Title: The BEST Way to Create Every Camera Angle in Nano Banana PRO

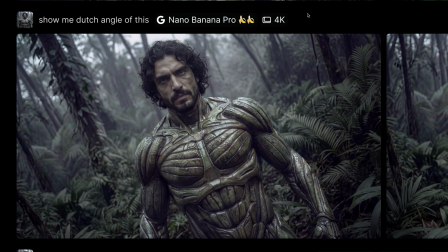[12:26]
I think you will use this less frequently than other camera angles,
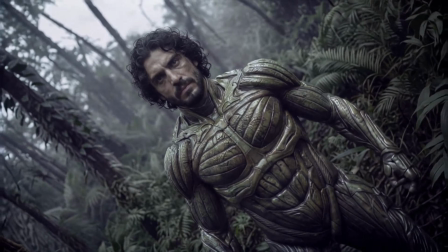[12:30]
but I still wanted to show you in case you need to create some kind of unease or vertigo type of effect.
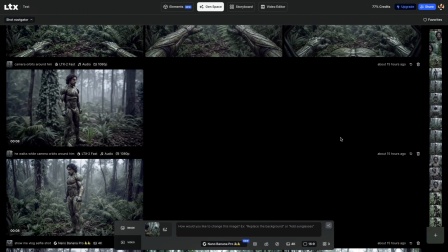[12:37]
You can use Dutch angle for this job. Using Nano Banana Pro, changing camera angles is very easy.
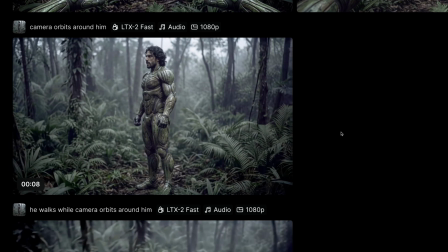[12:44]
Now let's focus on camera motion and movement. For creating great AI films, you need to move the camera with a purpose.
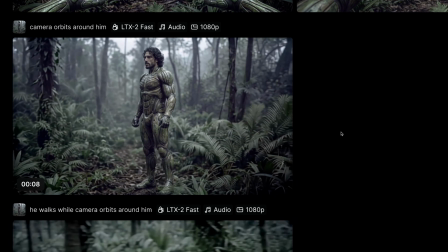[12:51]
For this job, I'm using LTX2 Fast and Pro.
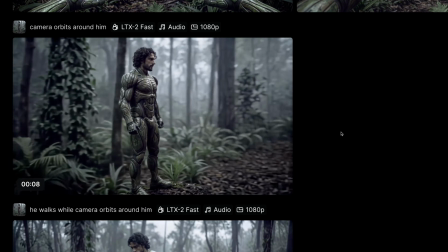[12:54]
They are very capable models and they are able to render all cinematic camera motion and movement easily.
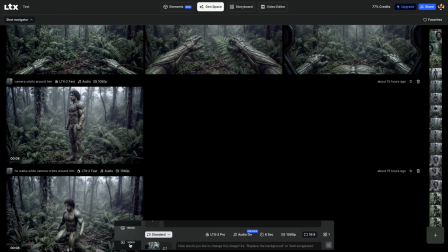[13:01]
To reach these models, all you need to do is switching to video mode, and you can see both models right here.
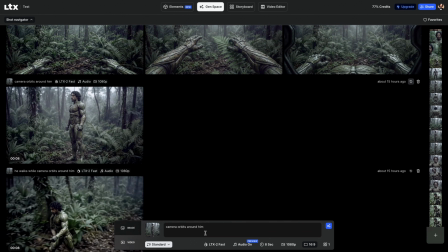[13:07]
You can add an initial image here, and after that, all you need to do is type in your prompt.
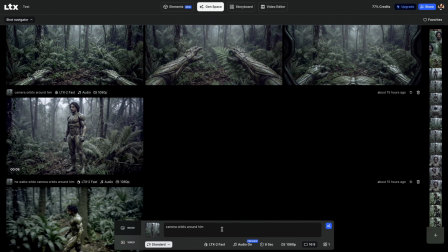[13:12]
The simplest image to video prompt can be camera orbits around him, but we can go further from this. We can specify direction, camera orbits right or left,
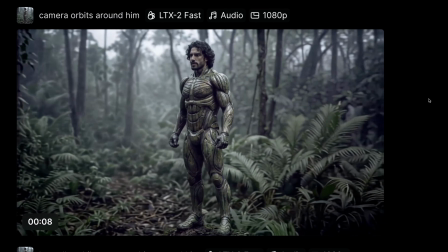[13:22]
and then we will be able to simply render this simple shot where camera orbits around our subject.
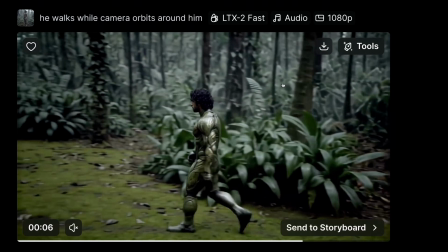[13:28]
We can pair our subject's action with a camera motion, and to be honest, I think most of the time you will use this prompt structure.
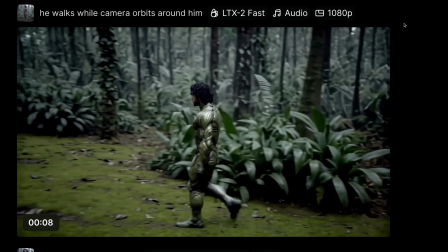[13:36]
If you want to actually tell a story, you need your subject to move and camera needs to move with your subject.
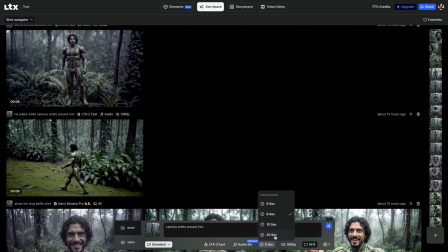[13:42]
With LTX2 Fast, you can generate up to 20 seconds of a footage, and it's much more than industry standard.
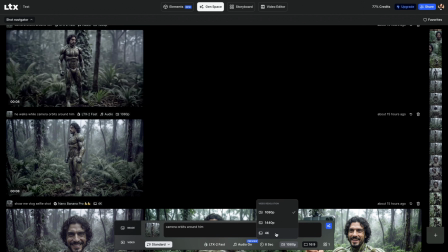[13:49]
And you can go up to 4K to crazy resolutions using LTX2 models Fast and Pro, which is fantastic.
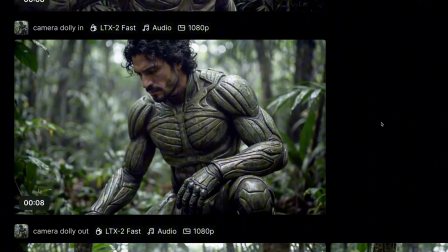[13:57]
Dolly in is a camera movement technique where the camera physically moves closer to your subject,
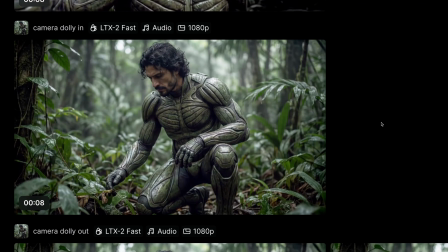[14:02]
creating a smooth forward motion that draws the viewer's attention.
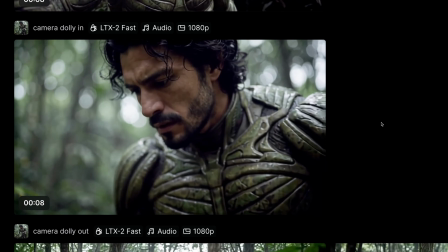[14:06]
This camera motion builds intensity, and it's great for increasing the emotion in the scene.
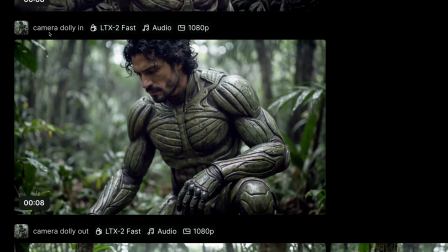[14:12]
Using LTX2 Fast, I simply wrote camera dolly in, and it gave me exactly what I asked for.
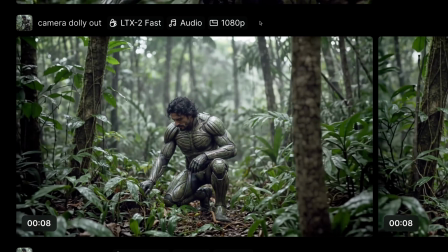[14:18]
Camera dolly out is another camera movement technique where the camera physically moves backward, away from your subject, and this creates a sense of pulling back or revealing more of the scene.
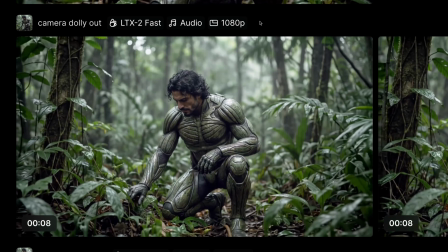[14:29]
For example, here in this shot, I'm revealing how small my character is in comparison to the rest of the jungle.
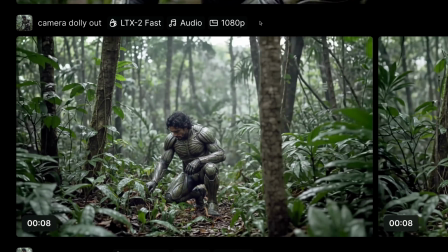[14:35]
It's wilderness and he's just out there. You can convey and transmit so much emotion using camera motion.
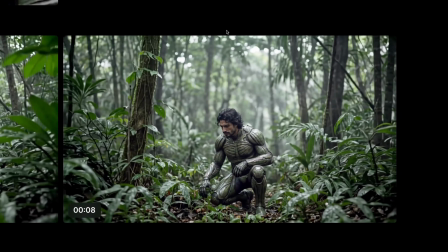[14:42]
The movement can be performed at varying speeds, slowly or fast, you can control the pace and emotional impact.
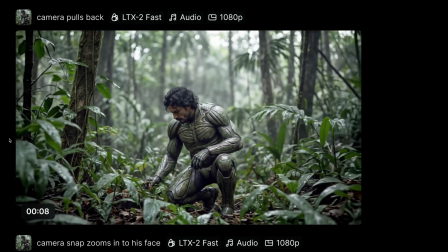[14:50]
Additionally, you can use camera pulls back to repeat the same dolly out motion.
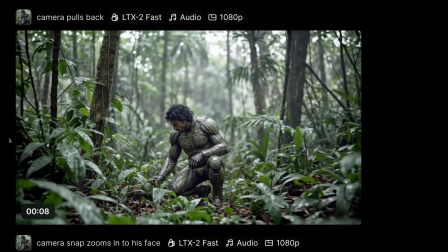[14:55]
They are kind of synonyms, it will give you exactly the same thing. Next camera motion is snap zoom.
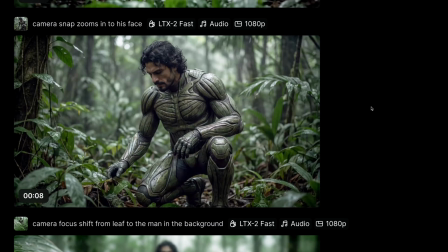[15:02]
It's a rapid camera movement technique that quickly zooms in towards the subject, creating a dramatic, sudden emphasis on something. You can see this type of movement generally in Bollywood films or very dramatic soap operas.
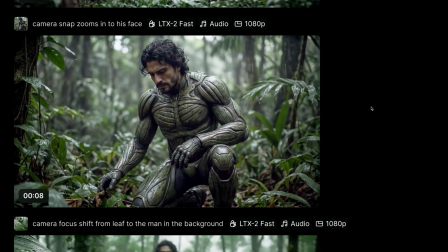[15:17]
I don't usually use this motion, but I'm still showing you in case you may need to use it one day.
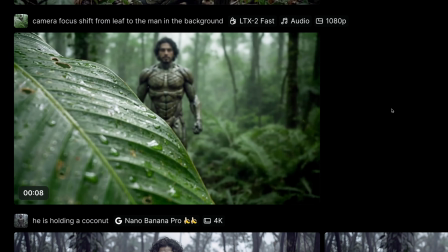[15:23]
The focus shift is a camera technique where the focal point of the shot changes during the scene,
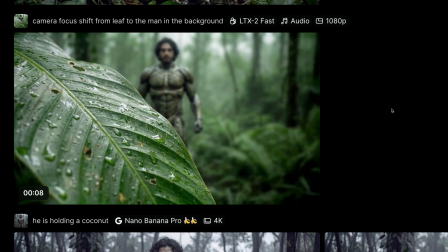[15:29]
typically moving from one subject to another or foreground object to background character.
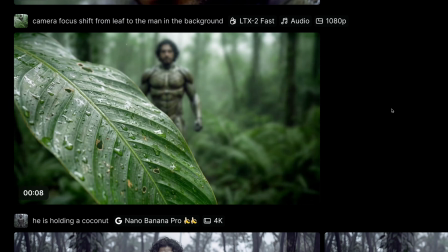[15:35]
So we are trying to redirect the viewer's attention here.
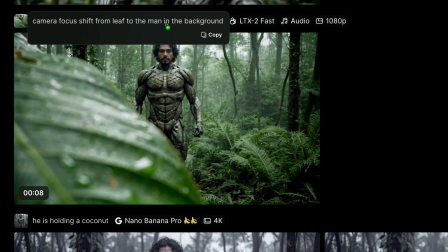[15:38]
One tip here, I would highly recommend you to specify the center of interest, beginning and the end of the focus.
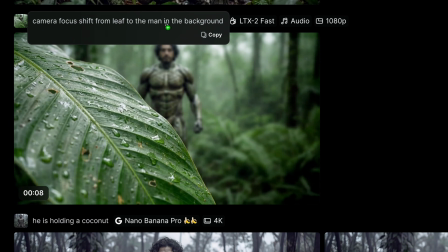[15:46]
The more specific you are in your prompt, the better the shot will look like and focus shift will be much smoother. Here I specified I want camera to first focus on the leaf and change the focus to man in the background, and LTX Too Fast did a fantastic job.
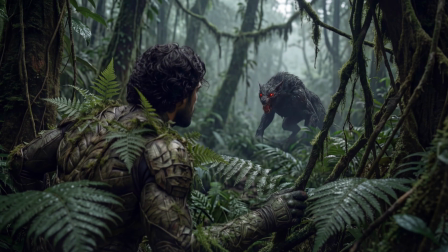[16:02]
I also use focus shift in this shot where I show first my character and then I focus on the monster in the distance.
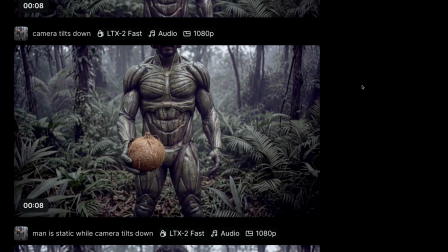[16:10]
Camera tilt up or down directs the camera movement upwards something or downwards something.
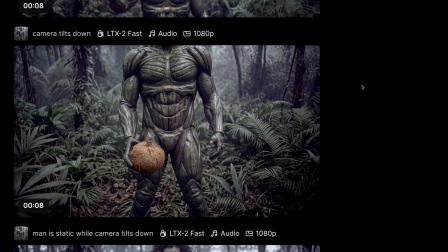[16:17]
In this example, we are simply tilting the camera down, following this coconut, falling down slowly.
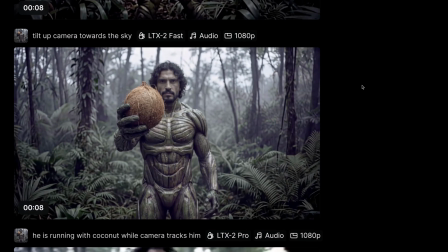[16:23]
And in the similar example, I could tilt the camera up towards the sky.
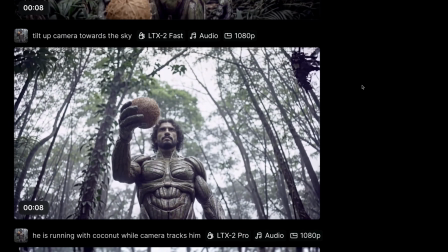[16:28]
Here I specified towards the sky to give the model some additional hints that this is what I want.